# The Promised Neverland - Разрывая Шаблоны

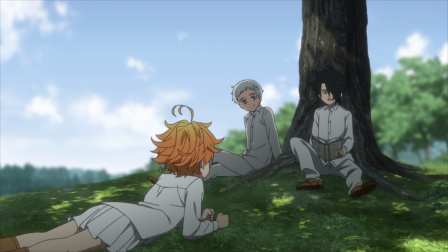Имея в сериале такого невыносимо хорошего персонажа, как Эмма, которая пытается всем помочь и всех спасти,
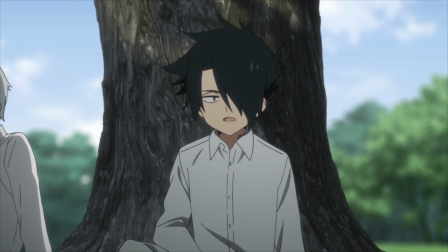история грамотно гасит этот сёноновский шаблон персонажем Рэя,
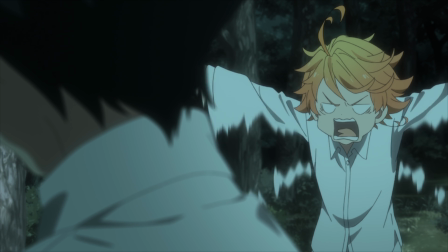который именно что гасит ее идеалистическое видение мира и возвращает героев в реальный мир.
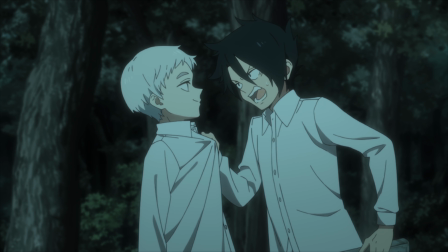А прямо посреди двух огней у нас оказывается Норман, имеющий тот же суровый реалистический взгляд Рэя, но не имеющий его хладнокровия.
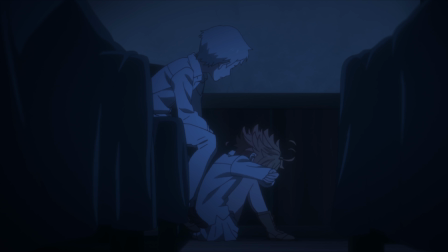Но его положение, его любовь к Эмме, его привязанность к детям,
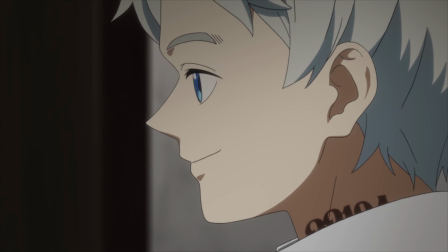все это влияние разных героев на Нормана заставляет его идти на смертельные риски и действовать принципиально по-своему, нежели как этого хотели Эмма или Рэй.
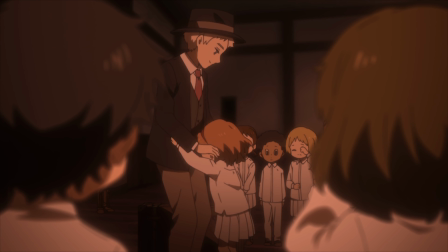Даже на таком уровне история показывает свою феноменальную способность работать с героями.
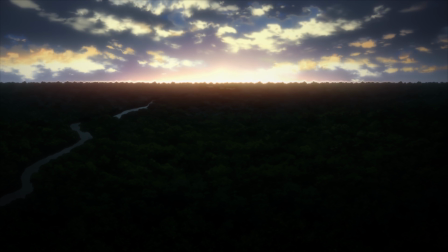И финальным актом это не заканчивается. После побега герои еще сильнее начнут оказывать влияние друг на друга, меняя ключевых героев до неузнаваемости.
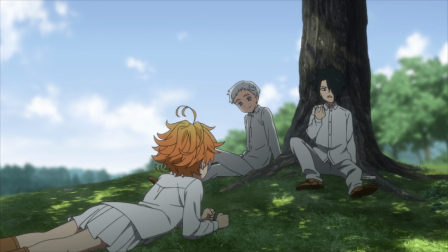Это я про мангу, само собой. Подобный уровень проработки отношений между героями и героем в частности делает Neverland уникальным произведением.
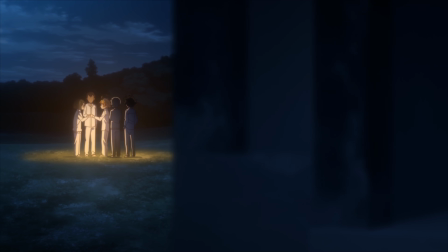Внимание к деталям прослеживается и в визуальной составляющей, которая в Neverland является первоочередным рассказчиком.
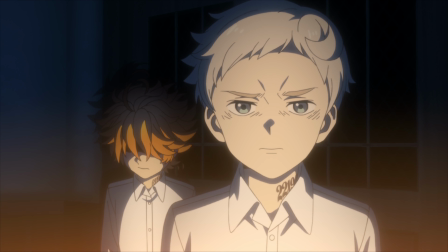Обратите внимание, как меняется настроение сцен в зависимости от каждого акта истории.
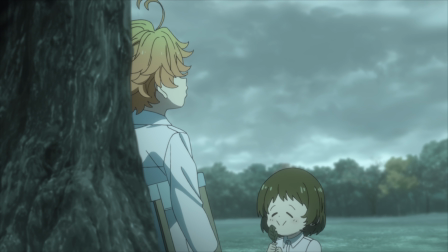Визуал использует все свои средства, чтобы дополнить сцену необходимыми эмоциями.
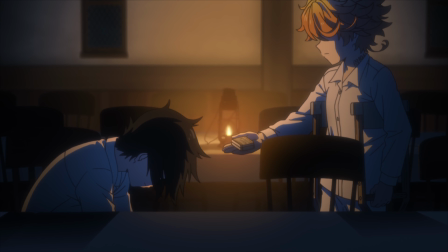Однако в большей степени я обожаю Neverland за его эмоциональную выжимку.
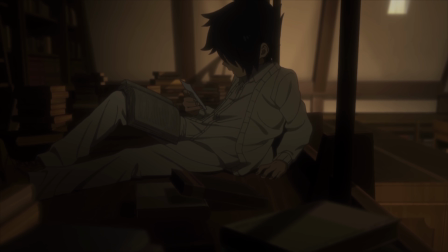Умудряется без монологов и закадрового текста передать мысли героев так, как будто мы сами их слышим.
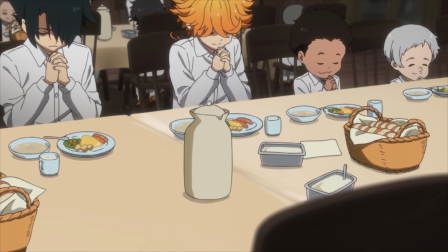Нам понятно, что они чувствуют, о чем думают или переживают, только за счет их эмоционального окраса.
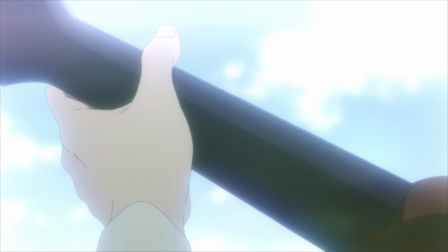В этом же помогает и музыкальная составляющая, которая с хирургической точностью попадает в контекст.
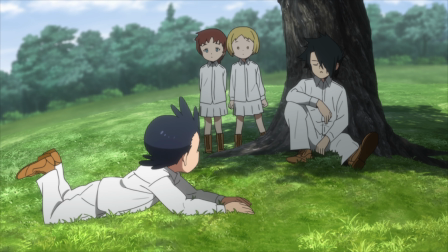Добрая часть сериала вообще не имеет музыкального сопровождения. До тех пор, пока она не выполняет смысловую нагрузку на Storytel.
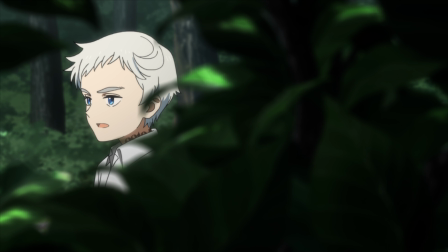Визуально сериал вообще выстроен так, чтобы передать зрителю атмосферу личного присутствия.
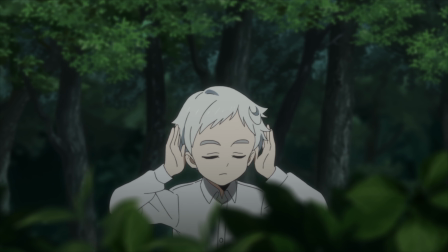Сцены чаще всего наполнены только естественными звуками, а какой-то фон создает одно лишь тиканье часов. Длинные проводки по коридорам, ракурсы из-за угла – все это также создает атмосферу личного присутствия.
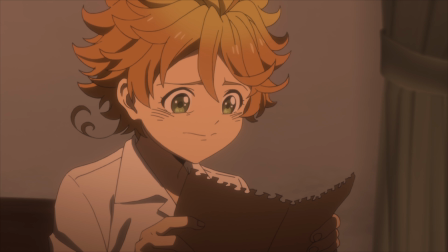И именно за счет этой атмосферы сюжетные твисты выглядят столь натурально и изящно.
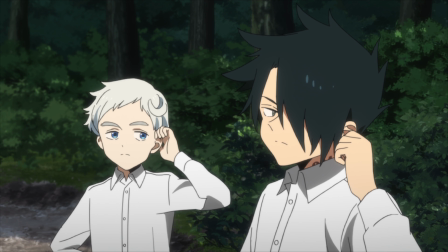Перед тем, как Рэй раскрывается в роли предателя, зрителя полноценно обрабатывают все 4 серии.
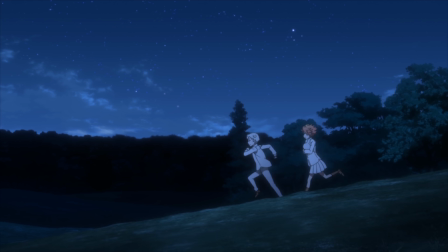Сначала они показывают, как Рэй целенаправленно отправляет героев к завязке сюжета.
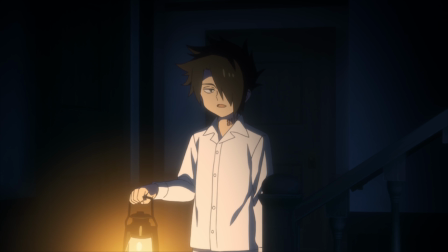Показывают, как пристально он за героями следит.
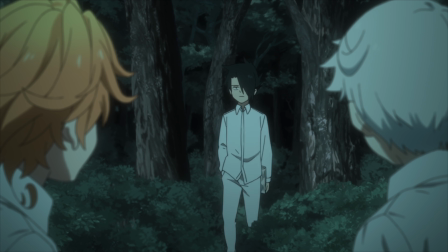Намекают, что он заведомо знал, чем закончится их прогулка до ворот, и заставляют задавать вопросы, когда он появляется рядом с героями в лесу.
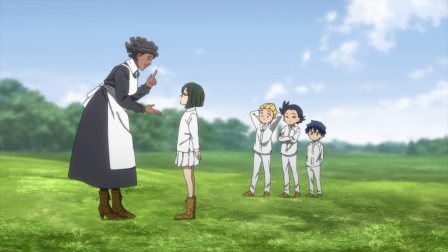Позднее сюжет пытается сбить зрителя с толку и переводит все стрелки на остальных детей, ради еще большего накала сюжета.
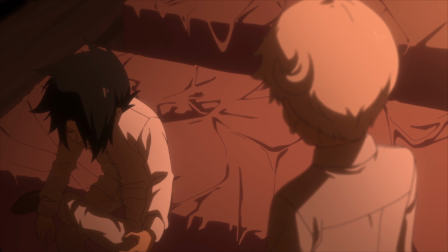И потом, когда Рэй все-таки раскрывает свои планы, весь этот огромный пазл собирается воедино,
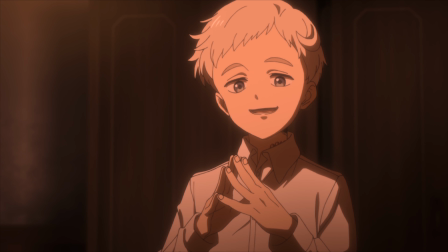поэтапно демонстрируя зрителю уровень проработки сериала. Удивительная штука, тебя наебывают, а ты и рад.
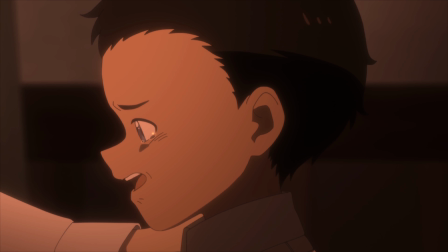Кого-то мне это напоминает? Внимание к деталям видно и в проработке второстепенных героев.
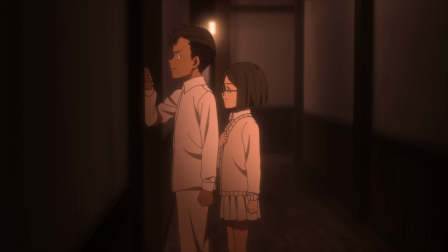Даже Дон и Гильда получают достаточно экранного времени, чтобы раскрыть свой характер в полной мере.
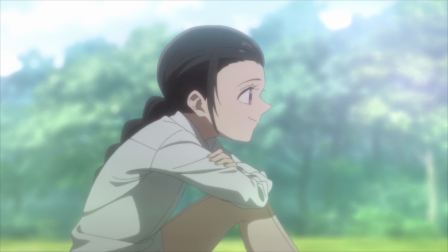А вот флешбэк с Изабеллой был для меня как финальный нокаут.
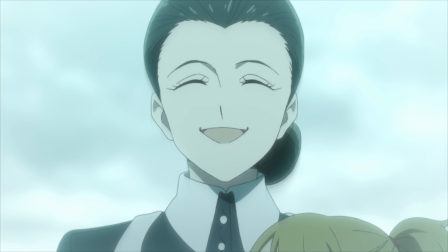Героиня, представшая перед зрителем как любящая и заботливая мать, вскоре становится самой жестокой и хладнокровной убийцей своих детей.
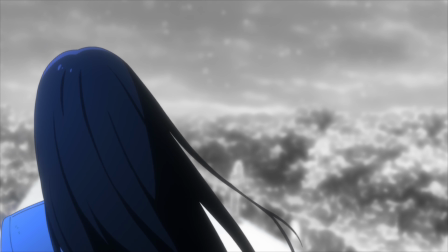И все ради того, чтобы в самом эпилоге предстать пред нами как всего лишь жертва этого жестокого мира, которая сама когда-то была на месте наших героев.
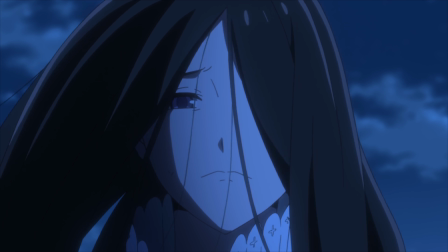Изабелла, как антагонист, становится прекрасной иллюстрацией пагубного влияния мира Неверленда.
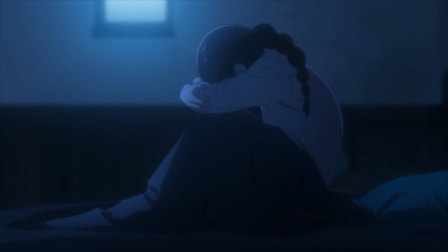Тот небольшой флешбэк рассказывает нам целую историю взросления от инфантильной девочки до прислуги демонического мира.
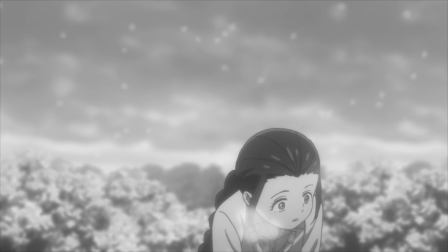Подавленная отправкой своего лучшего друга, она слишком поздно узнает правду приюта.
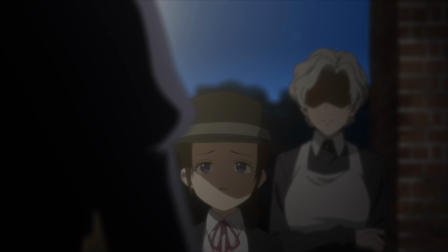Не имея сторонников и даже минимальных шансов на побег, единственным путем для нее становится прислуживать убийцам своих братьев и сестер.
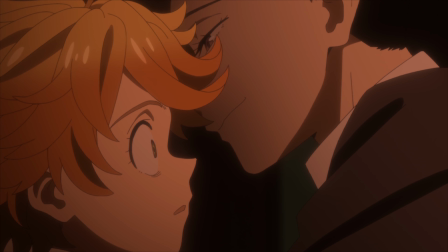Как бы она ни пыталась казаться бессердечным монстром перед героями и зрителем, в конце,
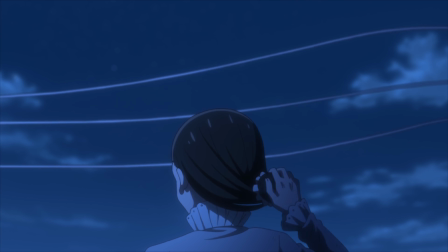когда все для нее уже кончено, она снимает с себя этот образ и искренне радуется за своих детей.
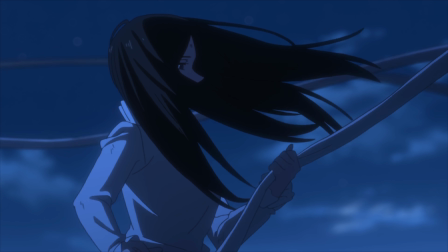Она радуется за то, что они выжили. Изабелла предстает ярким примером той самой жертвы мира Неверленда.
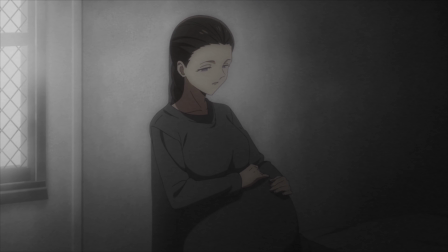Жертвы обещания, данного много тысяч лет назад. Она неплохой человек и даже не монстр.